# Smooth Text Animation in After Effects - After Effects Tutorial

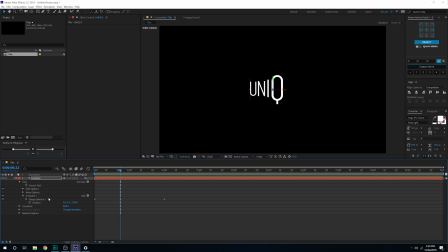(4:02)
more and more properties to this so we have the animator one what i can do is go ahead and add a property of let's say maybe a rotation so you can also rotate this up just like that so we will have a minor rotation as well which looks pretty cool but i think i'm going to keep it at around 12 degrees
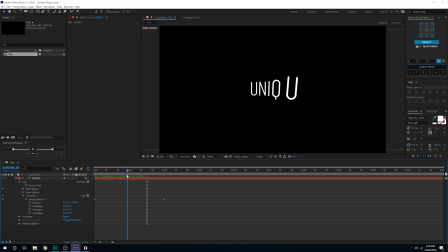(4:24)
because i want it to be very subtle just like that also what i can do is go
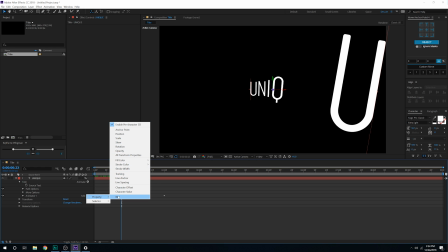(4:31)
into the add property and add a little bit of blur to this so i'll add a blur property so now you can see as we are stacking
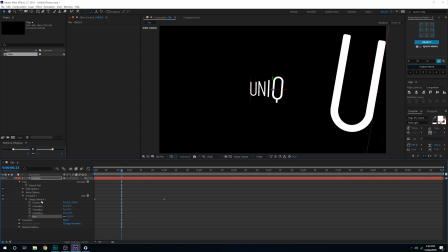(4:38)
up the properties every property is getting stacked up under the range selector 1 so i can give it a little bit of blur so maybe around 5 pixels
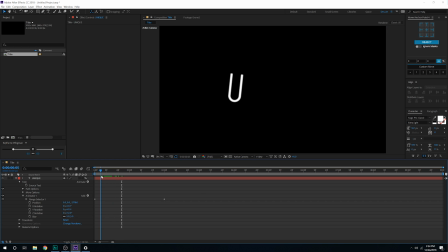(4:47)
so now it gives a feel of out of focus and as it comes into the place it's coming into focus so it gives you know fake focus of fake depth of field so you can set this to 10 and now you can see we have much more
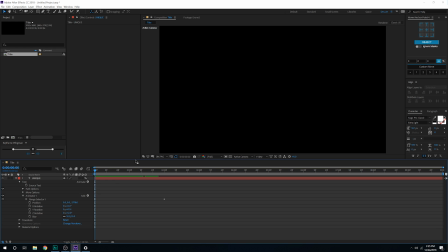(5:06)
depth into our scene so it's very simple and easy to create and one more cool thing that you can do is to make it look more complex what I can do
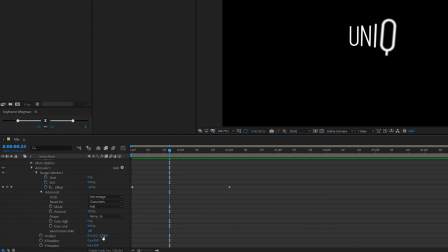(5:15)
is I can go into the range selector advanced properties and turn on the random order now we have a very unique text animation now if you don't like this animation you can play around with the random seed so it's gonna you know give
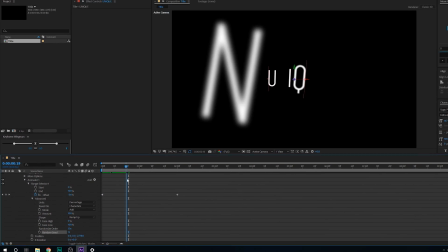(5:34)
it a different look you see looks very cool but
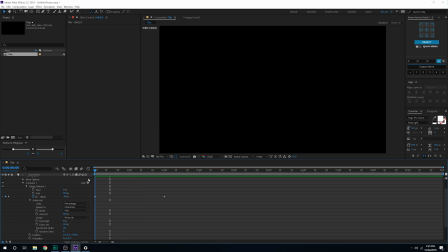(5:40)
I'm gonna set this to zero and there we have it now let's say I want to you know save it as a preset and use it on a different title or text animation and I don't want to create this again and again so what you can do is let's close this up make
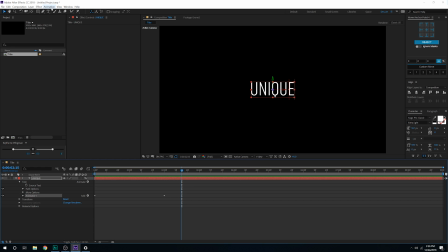(5:57)
sure the animator one is selected then go to animation and save
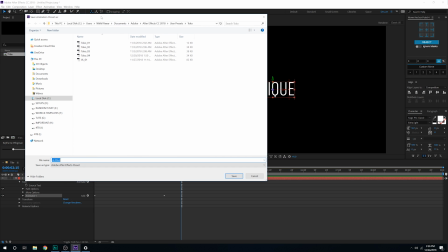(6:02)
animation preset now in this case you can save it to wherever that you want so here I have created a folder which contains all of my favorite text animation preset so I'll call this unique and
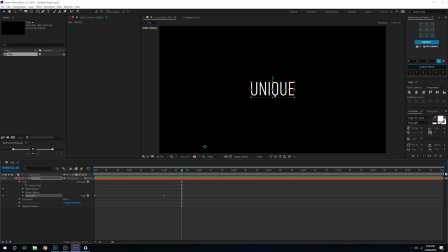(6:19)
save that up so it's going to take a few seconds to save and there we have it so now if I select any text let's call this text animation let's
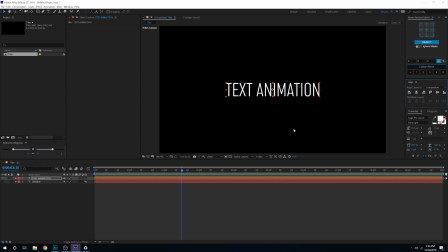(6:37)
align it into the center I can go into my windows effects and
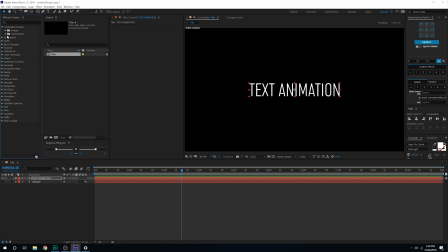(6:42)
presets animation presets user presets and there we have our Toko folder and we have our unique text so I'll move the time indicator at maybe around at the very beginning and let's say and drag it onto our text and there
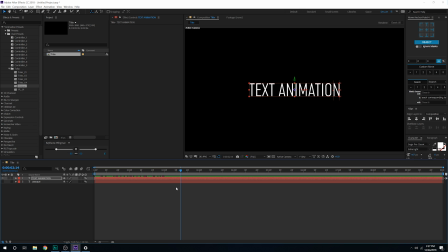(6:58)
we have our very nice and simple text animation so yeah that was a very quick and easy tutorial today guys I hope you enjoyed this I hope you're having a great holiday weekend and wish you a Merry Christmas and I will see you guys in the next video till then take Take care,
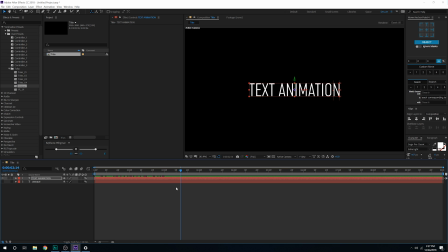(7:14)
thank you so much for watching and don't forget to stay raw, stay creative.